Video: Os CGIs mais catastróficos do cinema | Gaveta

Mas você pode falar que isso daí tudo ficou tosco, porque foi em 97 que ele fez as alterações, a tecnologia estava se desenvolvendo. E quando a gente fala de efeitos mais atuais? Eu quero entrar nessa sessão aqui pra fechar o vídeo, que são efeitos desnecessários. Três efeitos desnecessários do pra quê? Primeira pergunta... Para quê? Pra que o Peter Jackson vai colocar esses caras correndo no meio desses dinossauros?
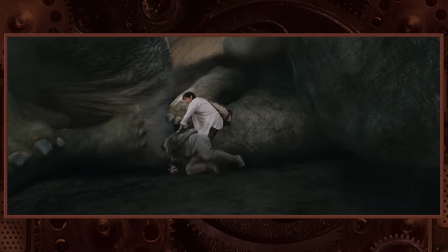[25:21]
Uma das cenas mais fakes que eu já vi, um dos piores chroma keys que eu já vi. Tudo tá errado nessa cena.
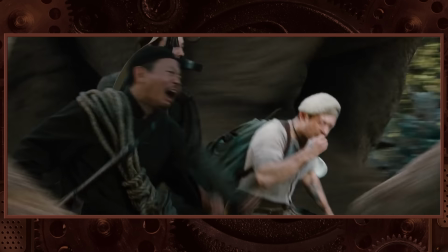[25:25]
Não tô dizendo no 3D, mas a integração, esses caras correndo. Sai! Sai!
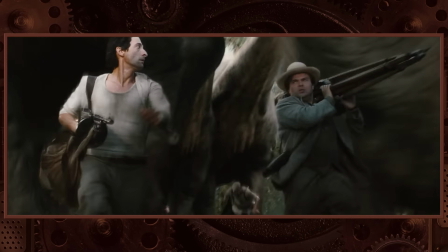[25:31]
Sai! Cara, é horrível. E esse filme, volta e meia, tem uns efeitos bons, né?
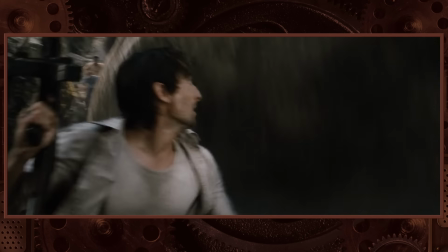[25:36]
O próprio King Kong, ele é bem feito. Eu acho ele bem feito, ainda mais pra época. Mas essa cena dos... É uma sequência gigante que os caras estão na Ilha da Caveira lá, sabe?
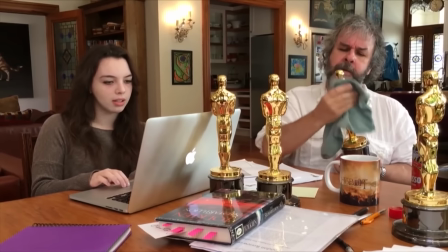[25:43]
Ai, cara. Peter Jackson. É? Eu sei que você é um bom cineasta.
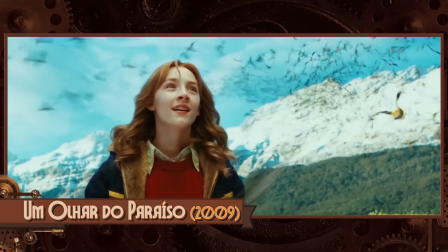[25:47]
Você fez Lovely Bones, que é outro filmaço. Você fez Senhor dos Anéis.
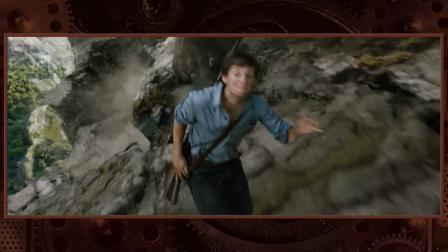Caraca, meu Deus do céu. Essa sequência do Kikon é tipo...
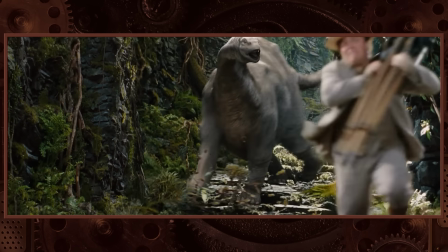[26:00]
Para quê? E tu vês, daí em grande produção. No, efeito ruim não se limita só em produção B. Você tem um efeito horrível desnecessário na rede social.
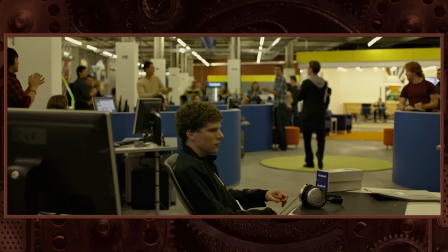[26:09]
Um filmaço. Filme do David Fincher. E esse filme tem vários... Cara, tem um, eles duplicaram o canibal lá, o cara que agora foi...
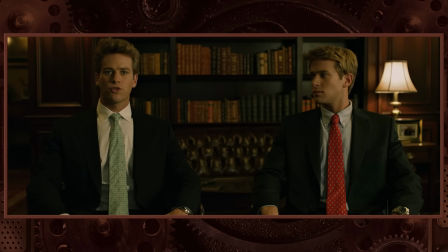[26:15]
Viro que o cara é maluco, psicopata. É bem feito. Eu achava que eram gêmeos, de fato. Não sabia que era um único ator. Mas o David Fincher foi fazer uma cena... Os dois personagens principais estão falando e eles têm que ir lá pra
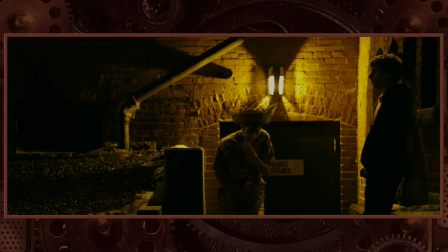[26:26]
fora. Tem a ver com a cena. Ele fala assim, eles precisam ir lá pra fora e o personagem do Andrew Garfield, ele fala, cara, a gente vai pra lá pro frio, você quer ficar lá no frio.
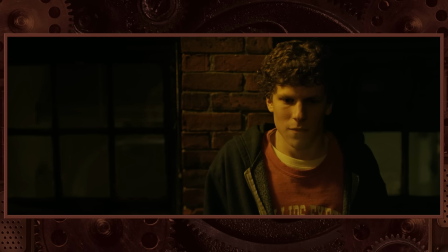[26:33]
Então ele tinha que mostrar que tava frio, mas bastava a atuação dos atores ali, não sei o que. Não, o que que ele fez?
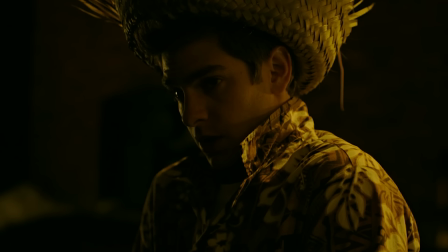[26:38]
Vamos botar um bafinho de frio, como eles estão no frio lá fora. E aí ele botou aquele gerador de partícula de fumaça na frente.
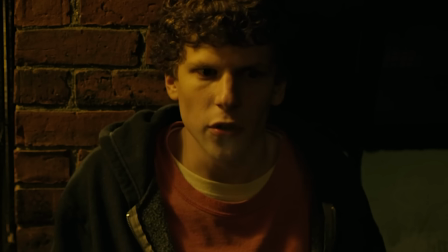[26:45]
Cara, é ridículo. É muita fumaça não realista, sabe? Ela não sai de acordo com a fala.
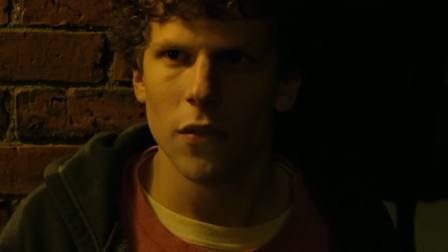[26:50]
Eu não sei, você tá fazendo um filmaço desse? Dá pra você pegar uma pessoa falando... E botar num chroma key, não sei, você pegar um bafo em chroma key, cara, era melhor que ter colocado aquele gerador de partícula, que tu faz com gerador de partícula, aquela fumacinha. Quando aparece aquilo no filme, tu fica, alguma coisa tá errada e você não sabe o que é. Fum sim, é muito bom. Mas eu deixei aqui pro final um efeito que eu, esse me revolta demais. Muitas vezes as pessoas se perguntam assim, pra que vocês vão fazer um bebê 3D?
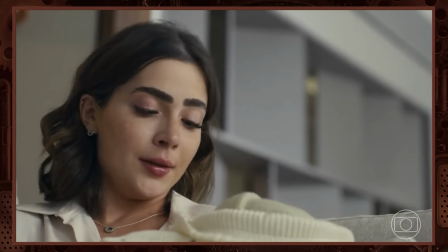[27:16]
Não é mais fácil botar só um bebê de verdade? Fizeram isso agora na novela, né? A Jade Picon ficou segurando um bebê 3D lá e todo mundo falou mal e tal. Hoje em dia, pelas regras, você não pode filmar um bebê pra botar no filme e tal. Tá toda uma parte legal disso, tá?
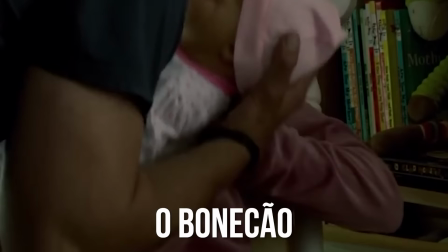[27:28]
E talvez eu entenda que às vezes você queira mostrar um bebê pra não ficar só um boneco ali, mas cara, sempre fica fake. As pessoas notam, vale da estranheza. Mas o que eles fizeram no último filme da saga Crepúsculo foi uma...
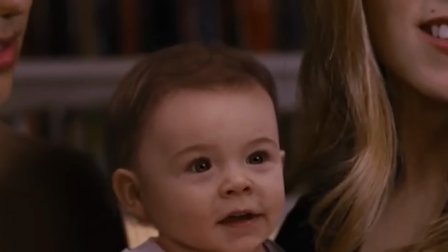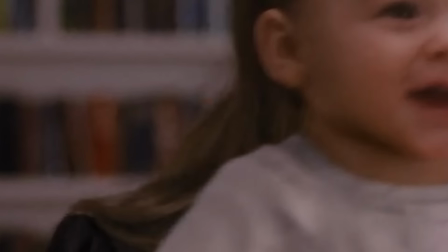[27:46]
Que porra é essa?
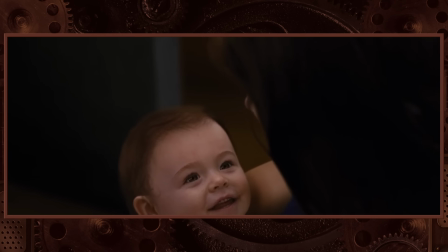[27:52]
Os bebê não. Eu não sei porque no livro, eu não li essa bosta desse livro, mas esse livro dá falando, ah, porque o bebê se parecia com ela ou com ele, ou com sei que lá.
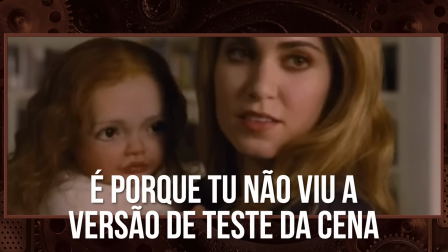[28:01]
E, cara, e aí fizeram o bebê mais cringe do cinema. E eu quero deixar isso aqui pro final, porque assim, eu tenho um certo rancor da saga Crepúsculo. Eu sigo vários perfis de VFX, assim, no Instagram, por exemplo. E volta e meia, esses caras botam cenas de making-off do Crepúsculo, como se fosse uma grande coisa.
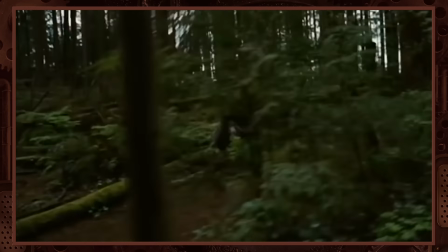[28:17]
Não, olha só. E aí sempre mostram o making-off da cena da galera correndo. Cara, essa cena é terrível. Vocês tinham que ter vergonha de eu postar isso. É uma cena da galera correndo assim, ó. Eles correndo super lento, que nem The Flash, né?
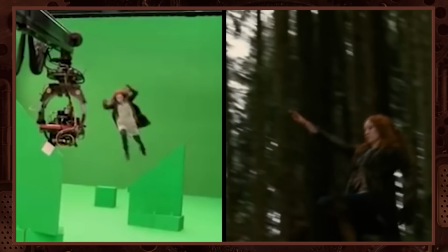[28:27]
Só que no meio da floresta, assim, eles meio que voando assim, sabe? Ah, estou correndo rápido. Todos os efeitos do Crepúsculo são terríveis. Todos são. Mas eu quero deixar esse bebê olhando pra vocês pra terminar esse vídeo assim.
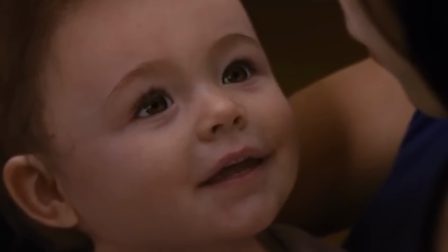[28:41]
Ele tá gritando o Vale da Estranheza na tua cara. Eu já falei falei sobre o Vale das Silêncios. Eu expliquei mais nesse vídeo aqui, pra você ficar por dentro desse assunto. Por que algumas coisas ficam mais bizarras do que outras. Mas lembrando que nesse vídeo aqui eu falei sobre CGI horrível. Tem edições horríveis do cinema. Aí eu tô falando mais de ritmo, mais de escolhas de cenas, mais de catástrofes diferentes.